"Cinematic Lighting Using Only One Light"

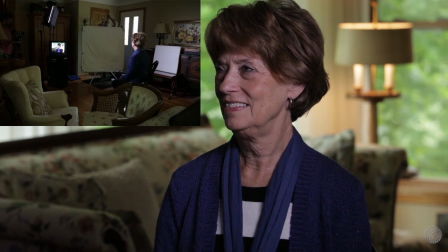20:46 People say, hey, I need lights. And so what we wanted to kind of force ourselves into here is what can you and can't you do?
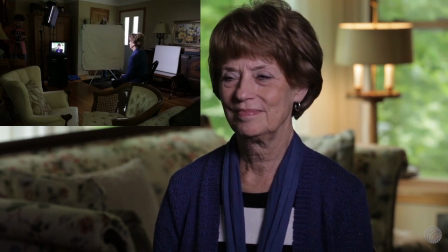20:54 Because sometimes if you don't have the right tools, you can't actually do a job. Sometimes your creativity will allow you to work with less.
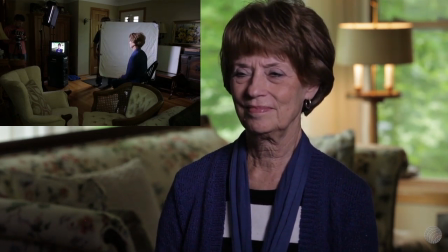21:00 So as you kind of watch us kind of move it in and see how much, because we have the light directed directly at her.
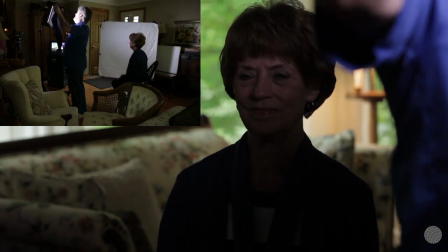21:07 So if we remove the egg crate, then we can kind of get more spill that will then go over onto our bounce and fill the offside of her face there.
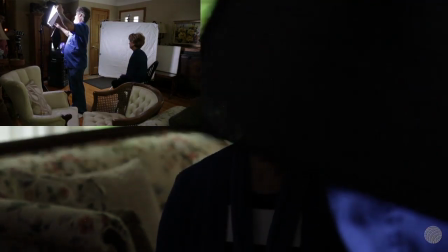21:16 And a lot of this is just playing, kind of trying what works and what doesn't.
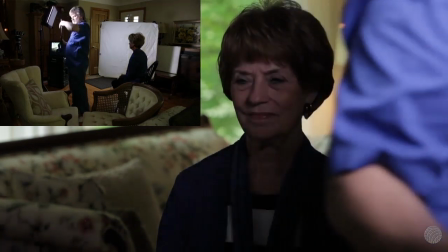21:20 In an ideal world, we wouldn't be lighting with just one light. But there are times where either you don't have the tools,
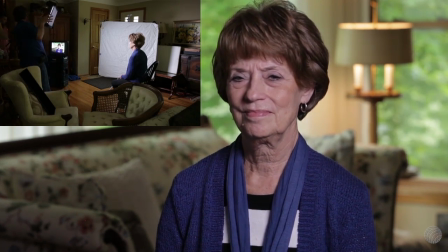21:26 or just if you're flying on a plane or you're going in somewhere where you have to be a light footprint, you can't always have everything.
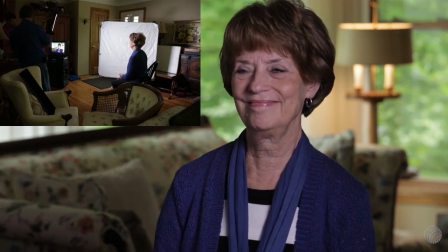21:33 So sometimes it's about learning tips and tricks like this that will help you get better. So we took off one of the egg crates.
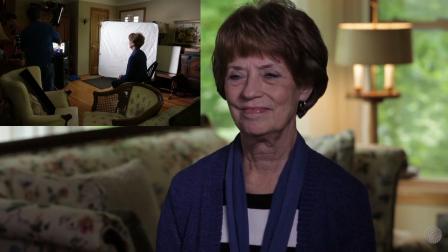21:39 Now you can see clearly in the picture window that we're getting a lot more light on the fill card.
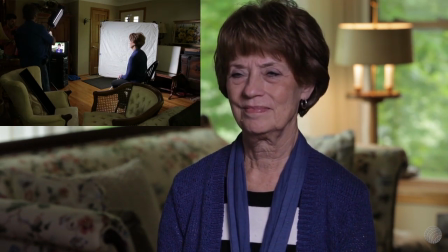21:44 And there's a little bounce card right to the side behind that. I'll explain.
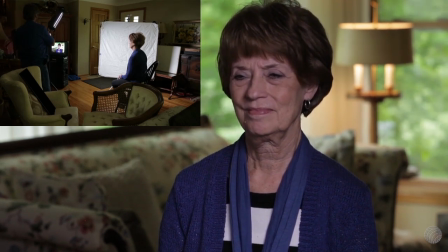21:50 I can't remember exactly what we did there, but I'll explain it here as we go through.
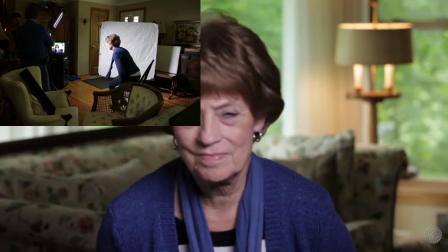21:53 But what we end up kind of deciding is we're rotating her to kind of see where can we get that light to wrap around her face properly.
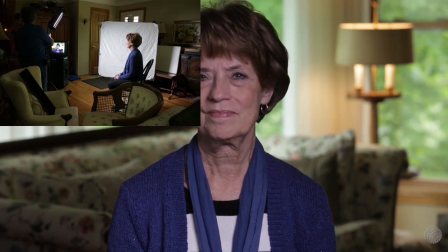22:01 And as we kind of worked through this whole process here, we just decided we didn't really like it,
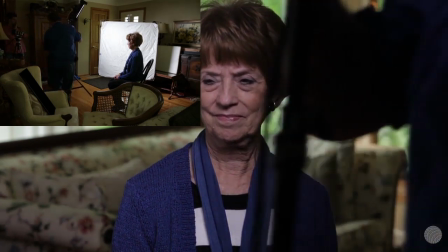22:06 and so we were going to go ahead and flip our key and kind of relight on the fly.
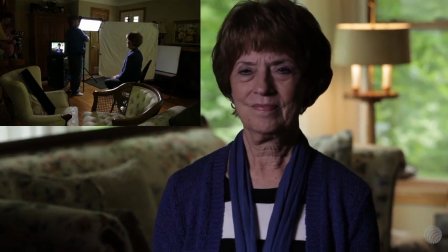22:11 So again, this is something that I've had to do in front of clients. It's not something you have to be embarrassed or ashamed about.
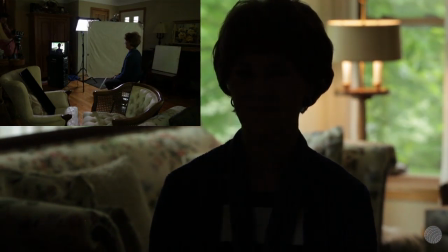22:17 Sometimes you just try something, and again, they're expecting you to be the professional.
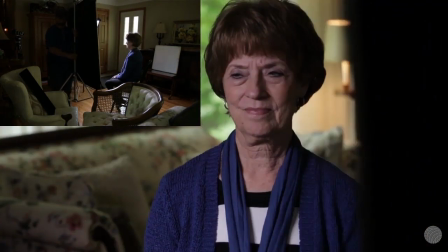22:22 So if you look at something, it's better to make it better at the moment than regretting it later.
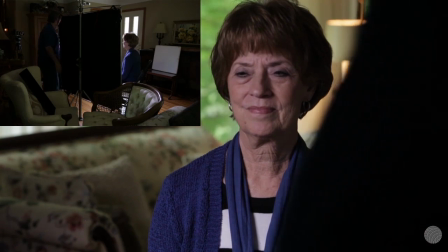22:27 So this is one of those times we just decided, hey, we're going to scrap it. We're going to flip our key. So now watch as this comes together.
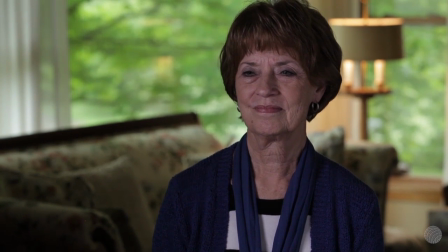22:33 So instead of showing you all the behind the scenes, I just want you to focus on how the light kind of builds on her face.
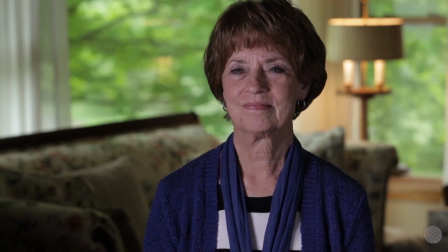22:40 So you can see when we're touching the light, when we're bringing in a fill light, when we're dimming it.
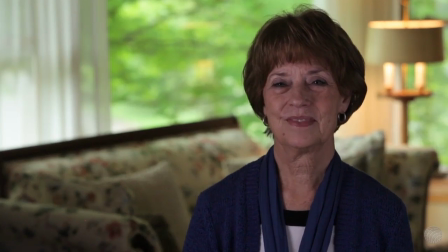22:44 And so as we kind of jump back and forth, we'll just kind of fast forward it here, kind of speed it up a little bit so you can kind of see how it's going.
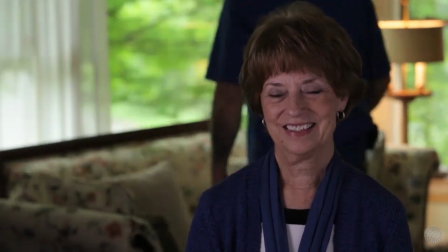22:52 What I also want you to do is we went back and decided, like the other one, we're playing with the shears.
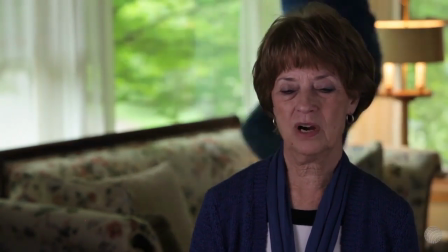22:56 So we're going to go ahead and shut the shears, which will actually cut down our ambient light, but it also gives us a totally different background.
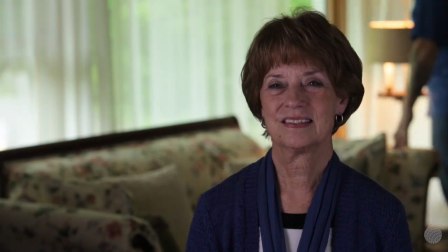23:02 So, again, try things.
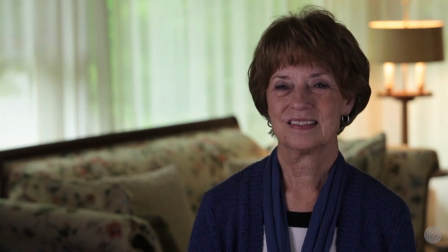23:04 In this case, we don't have a lot of the other warm tones or other elements out there, so I think it turns it into too bland of a room.
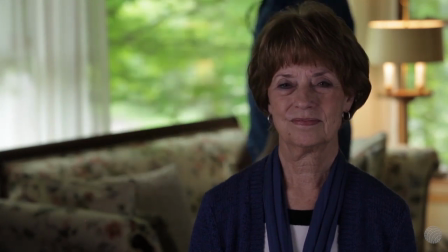23:12 So we actually want to open them back up, keep some of that color going, seeing some of that green. I think that really helps kind of augment everything.
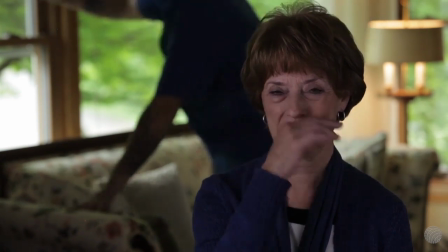23:18 But when we open them all the way, then you see that weird window pane.
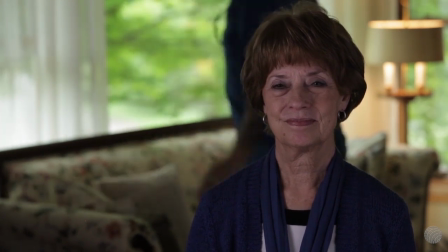23:21 So we decided that we'd pull the shear back, kind of cut it off, and then it just gives us just a little bit of a touch. It's a little paint stroke on the left-hand side,
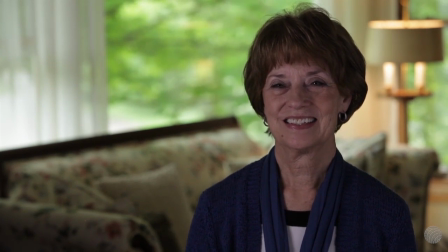23:29 and I think that actually ends up looking pretty good.
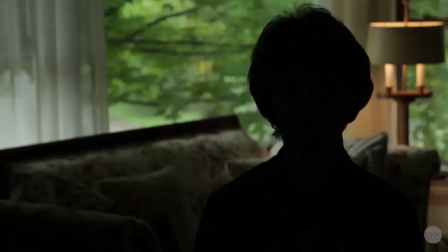23:33 So what I also want to do is say, hey, if you don't have a light, when a lot of people say, hey, we'll just shoot natural light, this is kind of exposing the face approximately properly,
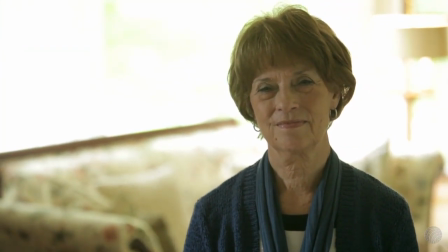23:41 and nobody would want that. So if they pay you to come on in and use the light, this is more what you get.
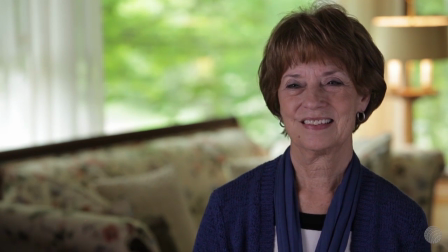23:48 So again, I want you to see from the very beginning, we place our where we want our talent to be.
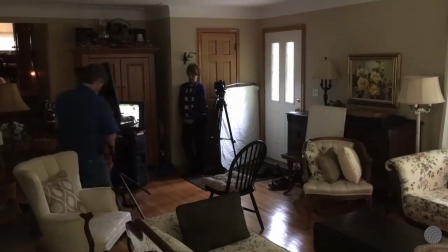23:55 We rough in where we want the light to be. We go ahead and place the talent in there. We adjust the light.
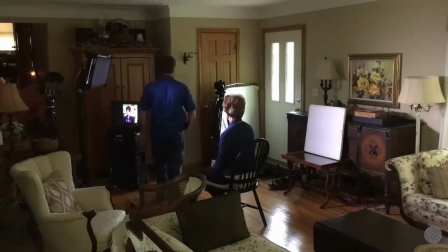24:00 We bring in our bounce and fill cards. We don't get what we want. We go ahead and flip the key.
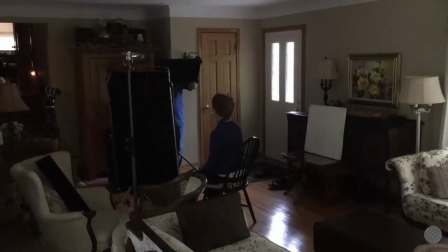24:05 We go ahead and let that light kind of wrap around her face. We're liking how that's working.
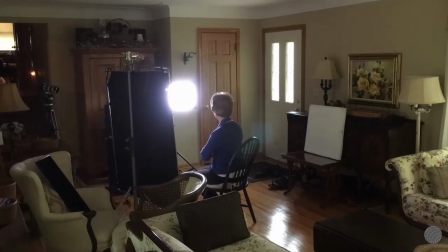24:10 We play around with the practical lights. And again, like I was talking about, we really want to diffuse the light even further.
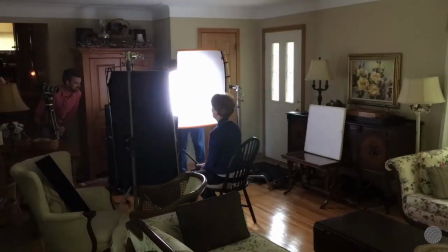24:16 So I'm using my Road Rags kit, and that helps really kind of take and kind of help the light wrap all the way around her face from just being a little bit,
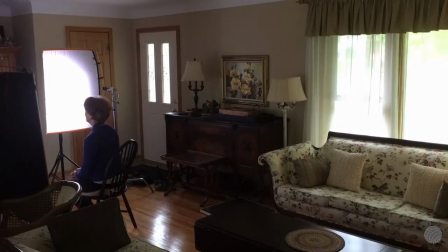24:25 I guess there's just a lot of times it still feels harsh.
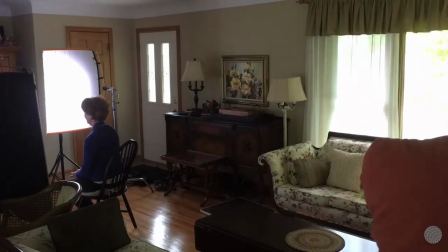24:28 Play around with the shears, find exactly what we want to do, cover up the ugly, the frame there in the window,
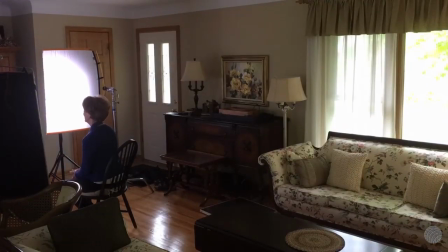24:34 and then we kind of turn it on and off, showing you what it looks like if you expose without lights.
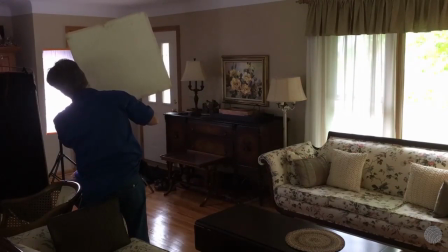24:40 And then we try a little bounce card, but there's just really not enough there, so we just live with our having our fill and bounce.
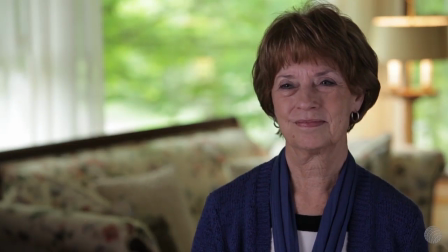24:47 And this is more or less what we get for our final image, which I think looks remarkably better than the other side.
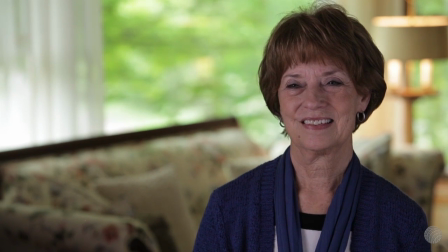24:54 So let's take a look at the three different ones.